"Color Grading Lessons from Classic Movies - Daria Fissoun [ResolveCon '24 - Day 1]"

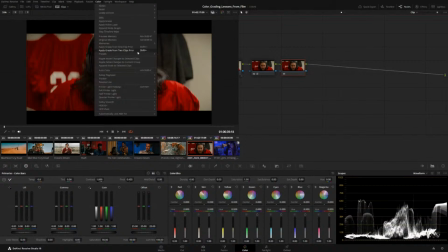Let me show you real quick what that looks like. So presets, red is basically just a qualifier selection, but it's fully modifiable in the same way that a qualifier is.
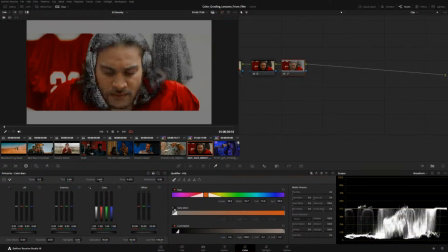So then, if I want to exclude something or include it, I can do so here.
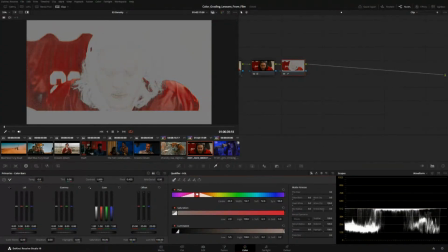There we go, and redefine it. And once that's properly set up for my shot, then I can still return to the color slice and use something like global density instead, right? And still get the effect that I want.
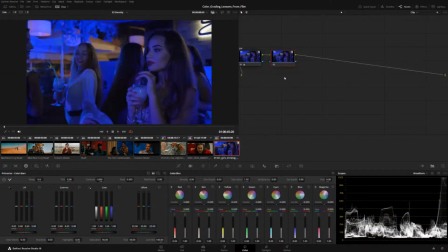And then finally, since we're all about, giving a shout out to our favorite plugins, I'm also going to mention mono nodes, which I absolutely love, right?
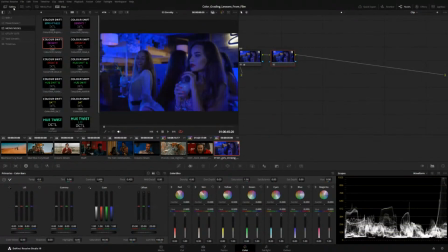They target pretty much every aspect of the image that you can think of, right? So you've got color shifts, got hue twists. So yeah, affecting saturation, luminance. But I, in particular, want to show you density, right?
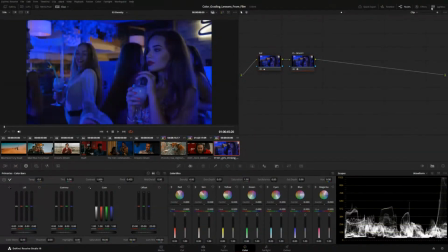So density T and just regular density, there's a couple of tools. So it's a DCTL, but I've saved these as presets in my gallery. But if you open it up, you can see there's a lot of tools to choose from. And here you can affect the density of a single channel.
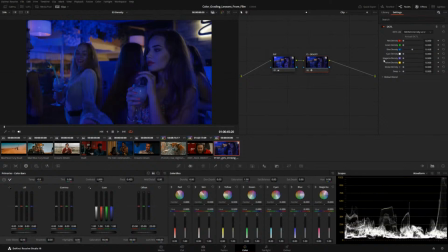And I find the application is a bit broader, right? So you tend to get like a better, like maybe primary application in certain instances, right? I think it's good that we have both of these tools because you can really pick and choose what you need for any particular scenario.
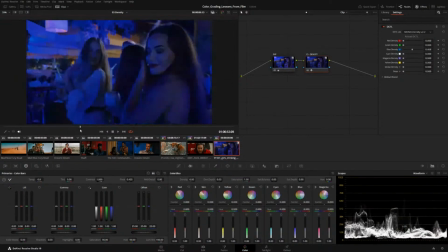So then I can play it back. And right, I just want to show you how much it's changed the image, right?
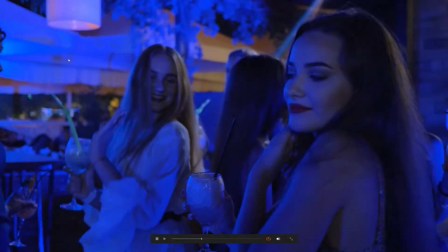I've just reduced the density a little bit, but look at how intense like the gamut of that blue used to be, right?
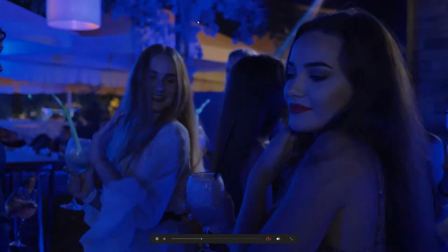It feels like by reducing by increasing density, we're actually reintroducing detail back into the shot, right? So I can actually see more of her face, right? I can see the outline of her nose against her cheek better after we use density to adjust the blue, right?
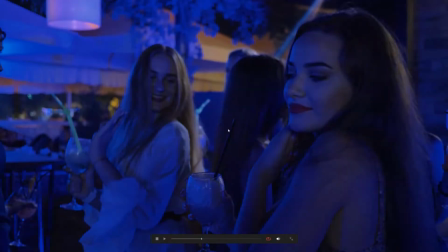And again, this is another good example of, something coming in that you want to make look like film that doesn't quite look like film.
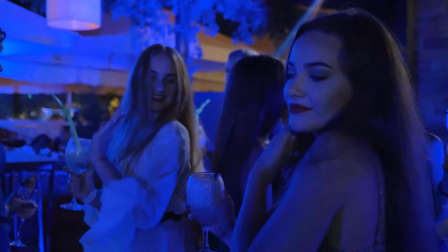And I think this is one of those examples, is like oversaturated primary colors, right? And we can use density to tone those down, right?
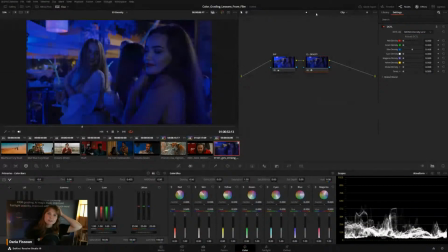And then you combine that with the other things that I showed you, right? The shadows and like film stock emulation, and you can really work your way up to making more filmic looks. And then the final thing we have that I wanted to talk about is also highlights.
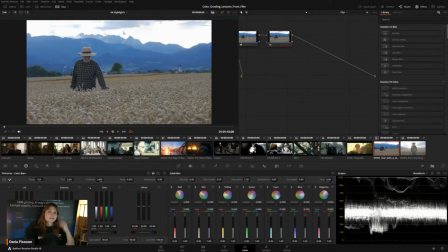This is more of a pep talk than anything. And the reason I wanted to, I'm not going to talk about like overexposure or anything too like advanced, right, in terms of like color managing your image.
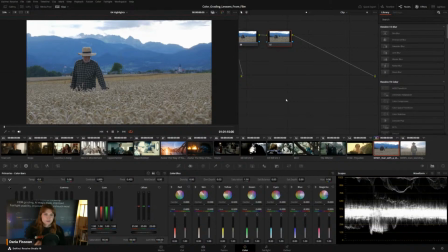I actually want to take a step back and maybe encourage you to embrace like mistakes or bad habits, as it were. So anyway, let me start again. What I'm really saying is that a lot of trainers and tutorials,
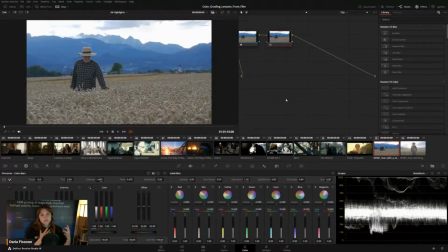myself included, like we tend to focus a lot on like fixing overexposure, right? We always bring it up as an issue, and we're always saying like, okay, well, let me show you how to fix that. Here's all these tools that you can use. This is how you can bring back information.
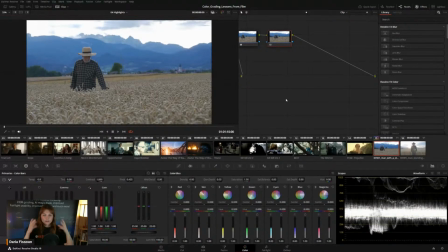And I think it sets a lot of like young colorists, on this trajectory that anytime they see overexposure, it's an issue that needs to be fixed. And I'm here to say like, that's not always the case. Sometimes you want to just work with the overexposure and integrate that into your final look.
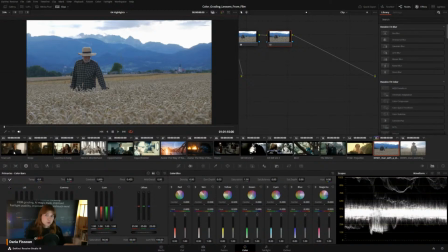So I'm going to show you some images of some truly fantastic films, all of which embraced overexposed elements.
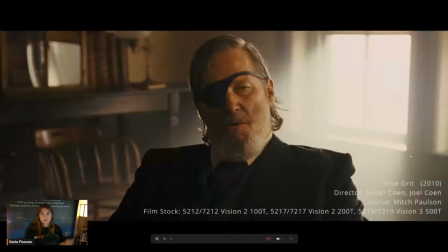All right, so look at that, Coen Brothers, boom, window. There's no detail here, right?
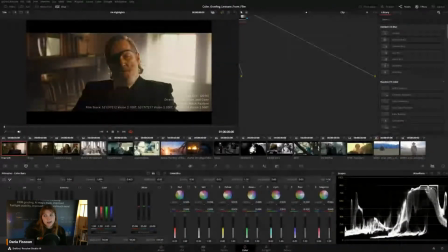I mean, it is actually pretty like soft exposure, and it has been rolled down, right, so that it's practically like in the diffused light area. But it's still just 2 straight lines, right? So it is an overexposed window, but that's fine because that's not what the audience is watching, right?
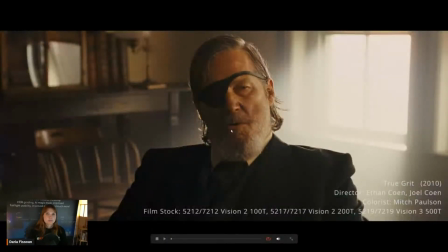They're watching the performance. And I think that's something we tend to forget sometimes when we color grade. We're so fixated on making every corner of the frame and the room look perfect that we fail to follow the audience's eye.
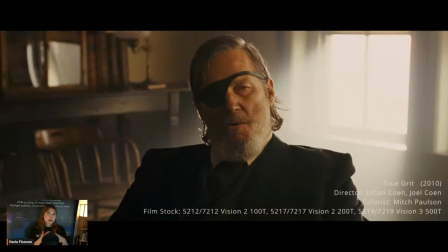This is why it's important to grade quickly. The people have like this workflow where they're only looking at a shot for a few seconds before they make their decision and then they move on.
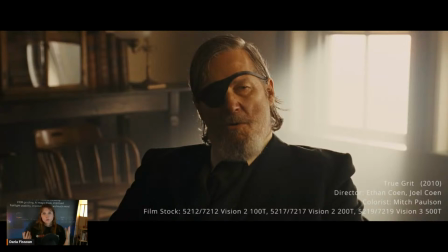And that means that when you first open the shot, you will know where your eye is traveling to naturally, and you get to work on that first. And usually it's always going to be people or whatever the subject of the shot is. Right, so there's one window, there's another window, very similar shot, and this is also from Nope.
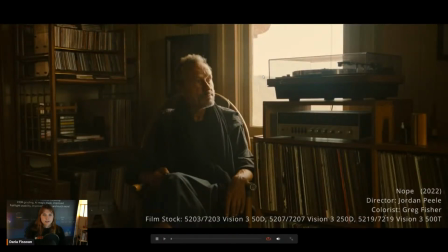And again, there are elements outside here. You can see a structure, right? But the sky itself is pretty overexposed.
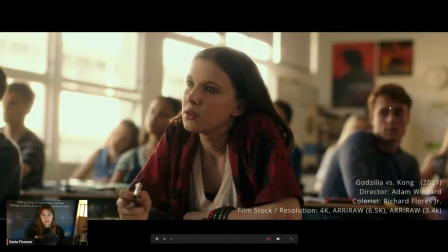Right? This is done again and again and again in films.
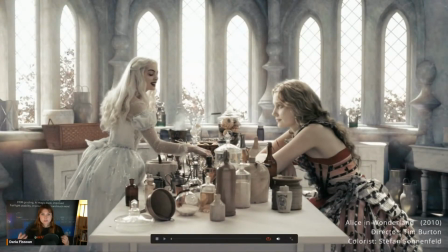In this case, we're taking advantage of these blown out windows to give the room an ethereal look, right?
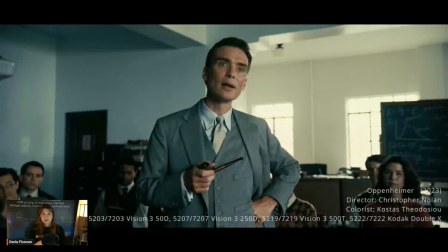So this is clearly done with intention. Or in this case, right? Again, who's looking at the windows when Cillian Murphy is delivering a monologue? No one, right? So all eyes are here. No one cares about the windows. But again, the windows themselves are part of the stylistic choice.
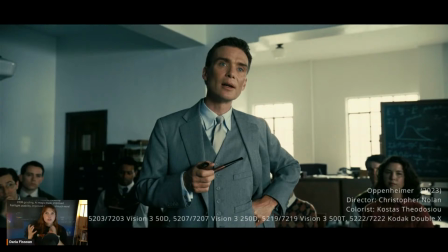And in fact, in a lot of productions, it's very risky to rely on natural light or natural exteriors, right? Because those are going to change. They're going to fluctuate not just from one day to the next, but from 1 hour to the next, right?
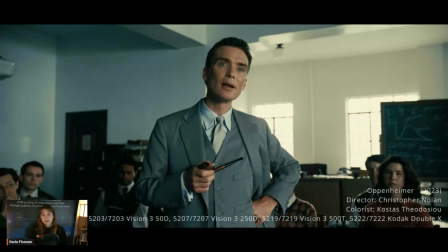Depending on cloud coverage, depending on weather in general. So it's actually safer to set up artificial lighting outside the windows. And that lighting tends to be things like Kino flows or, just like Ari redheads or something like that. Super bright lights that are there to blow out the window. And it's perfectly fine. This is the final film that was delivered.
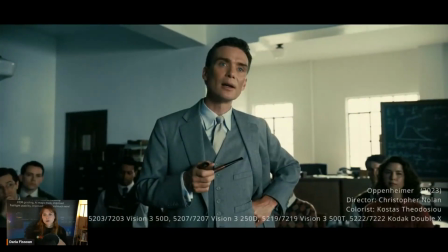And I say this knowing that Oppenheimer was shot for like IMAX, right? So it is an extremely high dynamic range movie. But regardless, right, it had an SDR deliverable, right?
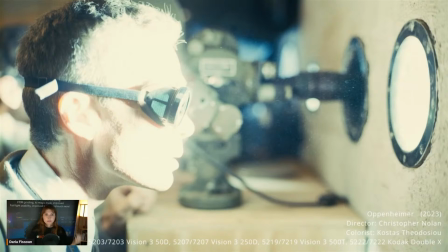For the average viewer at home, right, SDR screen or computer, they are still watching it within a 100 nit range, right?
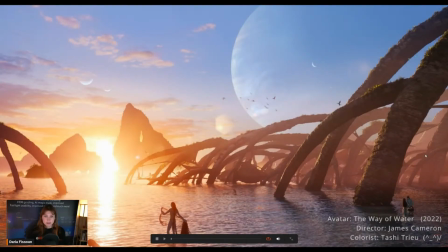And this is that deliverable, right? Still overexposed and exactly what we need. On top of windows and skies and things like that, you've also got the fact that you've got light sources in your shots sometimes, and we want to retain those. Like, why would you want to bring down a light source, right? It needs to look bright. It needs to be overexposed, right?
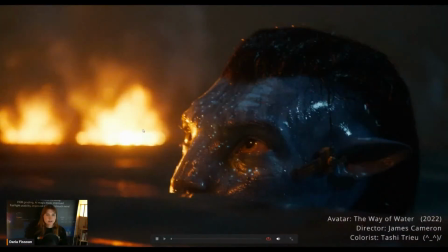So we're retaining that. Fires, light bulbs, lampposts, it's all fine.
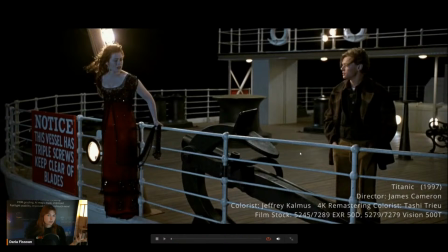This doesn't need to be protected, right? We don't want to compromise the content of a shot to benefit like some lights in the background or some windows, right?
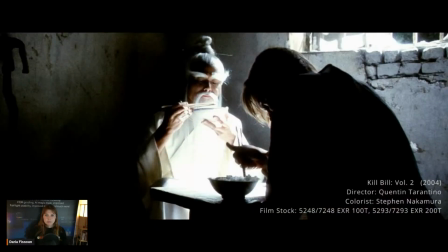Always the subjects take priority. Or in the case of Kill Bill Volume 2, can be used stylistically. So Quentin Tarantino is famously a huge fan of martial arts films. So in this sequence, this training sequence, he purposely went for a look that emulated, right, these older films, right?
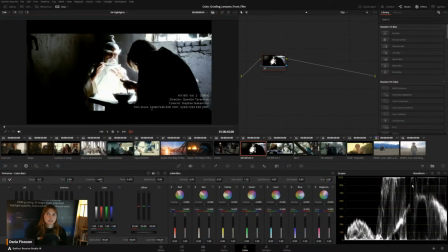And it's very blown out, very overexposed, but it's done with intention, right? It's a good example of knowing the rules and breaking them because you know them.
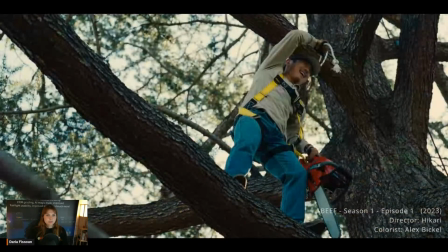Right? Blown out skies, even in recent productions, we embrace those. It's perfectly fine.
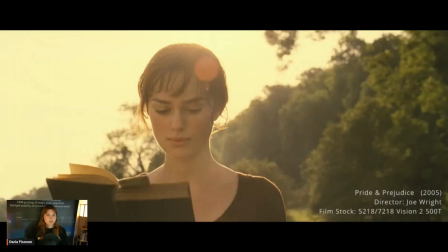Overcast, no problem. Push some light into it, it's fine. Right?
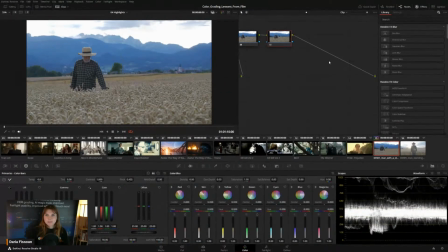So I think we're about a minute away from wrapping. Look at that, completely overexposed.
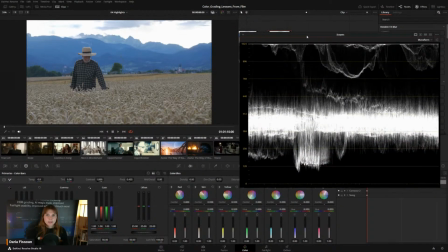So this is already color managed. All I need to do, right?
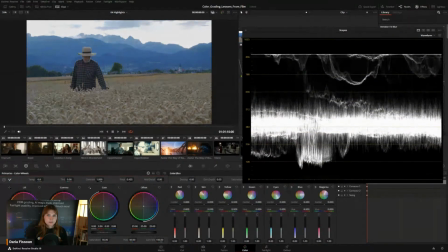Bring it down to like a diffuse area somewhere right here. Push a bit of light. If we're going for like a golden hour look, otherwise, might discuss with the client what they want.
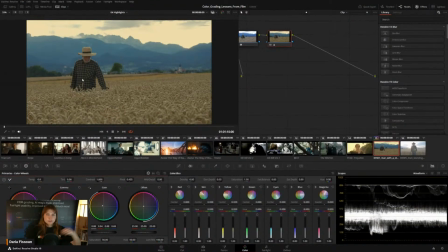I mean, sometimes, if the other footage from this shot, like from the sequence or from the shoot, did have blue skies, then obviously we would do sky replacement. That's not a problem. I'm not trying to urge you to be lazy, but I'm trying, encouraging everyone to be more objective about,
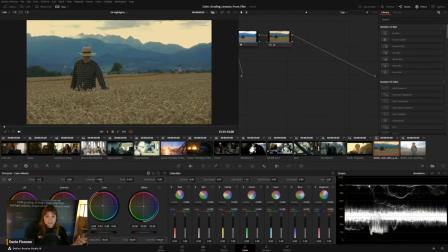what exposure or overexposure really is, and when it's a good idea to just embrace it, right? Versus trying to like protect the speculars or whatever is like hitting the top like of your ceiling and your scopes. So I think that was Casey. That was perfectly on time. Oh man, you crushed it. It was like to the minute. I know. That's amazing. Daria, this was so interesting. And I half the time I was just like just in awe. Like just like, wow, I've never thought about that before.